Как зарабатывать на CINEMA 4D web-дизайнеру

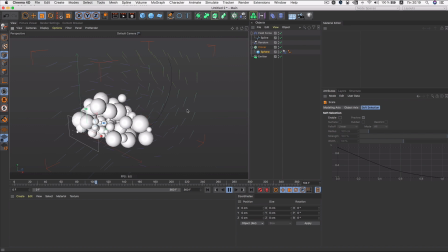500s
И я бы сделал еще сферу поменьше. Да, мне не нравится, что слишком они кучно летят. Но вот так он гораздо лучше. Уже есть воздух. Не будет глубоких теней таких в провалах.
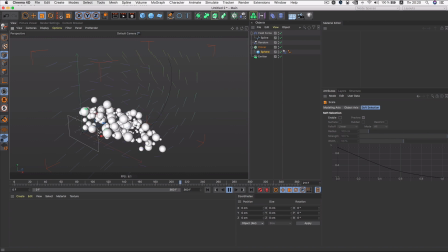518s
Я бы даже еще меньше сделал тут нашу сферу. Вот так вот отлично. Супер. Теперь, что нам нужно сделать? Нам нужно выставить свет. Я очень люблю, когда свет светит сверху.
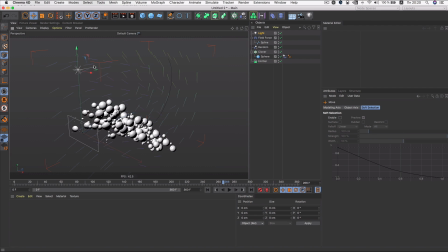535s
Не знаю, почему у меня такая страсть к объектам, освещенным именно сверху. Берем area. Такой драматичный получается. Берем вот этот light. Поднимем его гораздо выше.
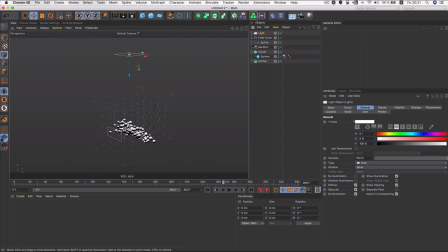557s
Зайдем сюда. Здесь у меня режим редактирования стоит точки, потому что мы работали с кривой. Нам нужно перейти в режим работы с объектами. Появятся вот эти ползуночки.
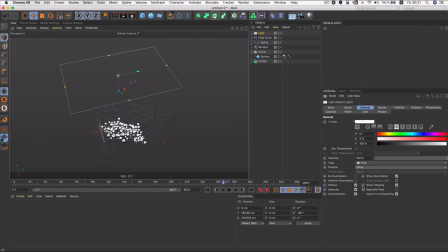570s
И здесь я возьму тип тени area, follow. Укажем follow, чтобы было затухание, чтобы вот здесь было темнее, чем здесь.
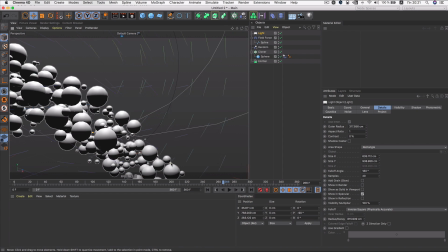589s
Вообще стоит уже подумать о ракурсе. Давайте посмотрим.
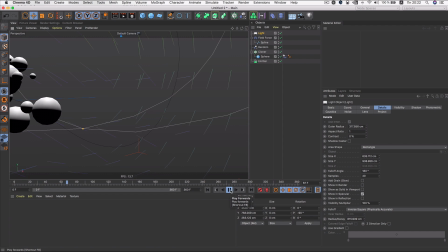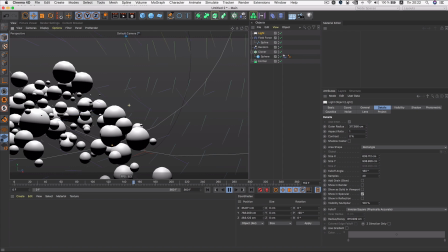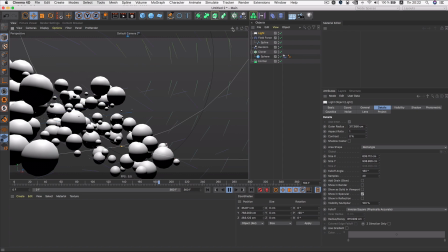613s
Вот примерно вот так мне нравится. Даже чуть пониже опущу.
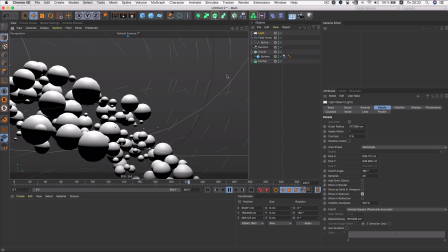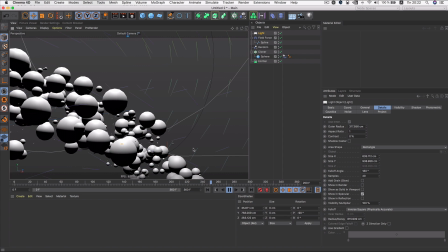624s
И тут все-таки на нас
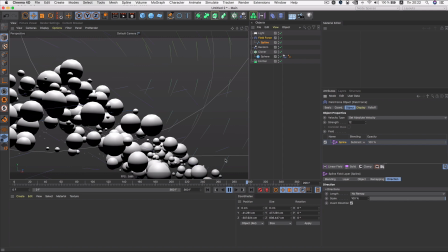630s
set absolute velocity начинает действовать понемногу действует.
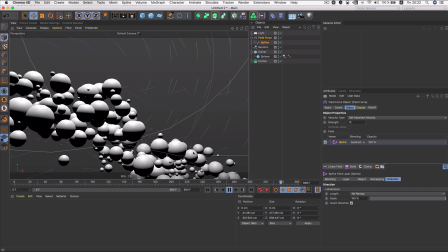637s
А нет, не действует гравитация. Все равно вытягивает вверх. Рано я запаниковал.
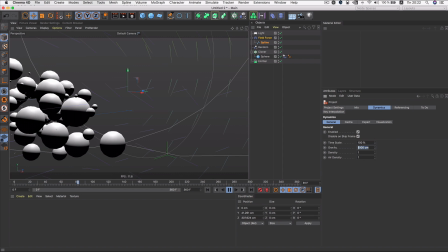646s
Сейчас мы здесь посмотрим. На всякий случай мы ее уберем.
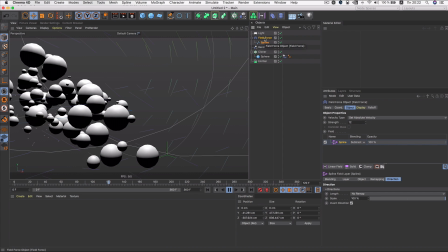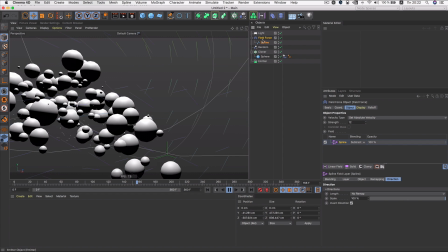655s
И все-таки, походу, скорость маловато.
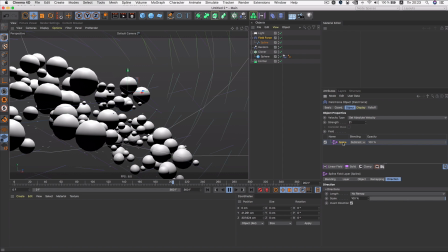660s
Маленькая скорость. Давайте здесь в сплайне поменьше сделаем scale,
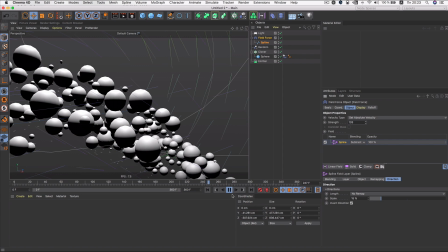668s
а здесь strange сделаем побольше, чтобы у нас проходил это расстояние за 12 секунд.
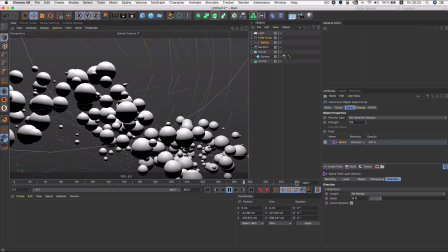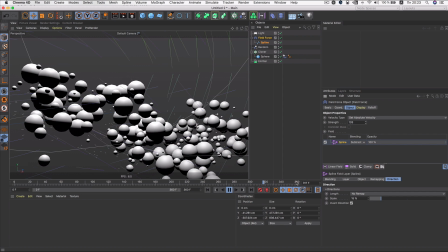683s
И успевал подняться вверх.
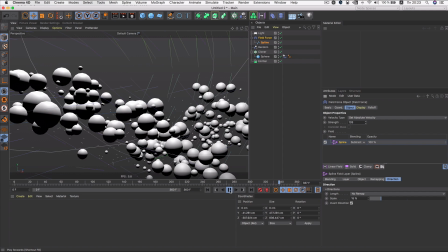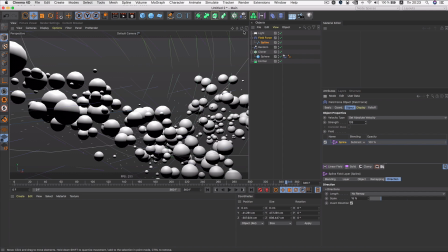690s
Отлично.
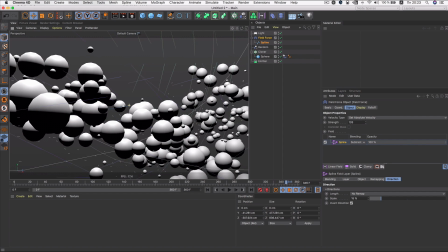695s
Приблизимся, чтобы у нас были прямо вот здесь большие сферы, а там уже поменьше.
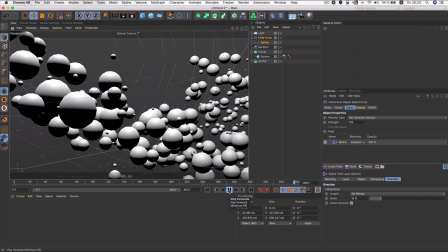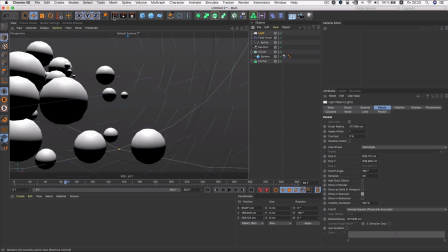708s
Угу. Супер. Так, сделаем пререндер. Посмотрим, как тени у нас ложатся. Ну, плавный переход. Мне нравится. Теперь создадим здесь камеру. Выйдем из нее.
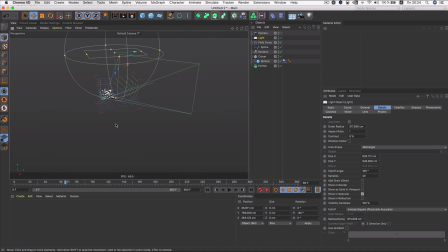724s
Вот у нас есть верхний источник света. Давайте сделаем его снизу. Только сделаем у него затухание меньше. Проверим, как это выглядит.
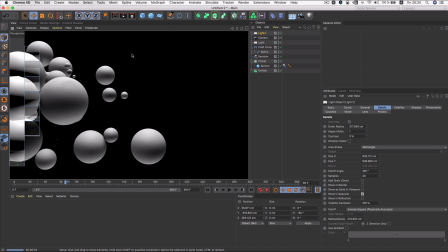742s
Ну, поинтереснее, да, у нас что-то уже получается.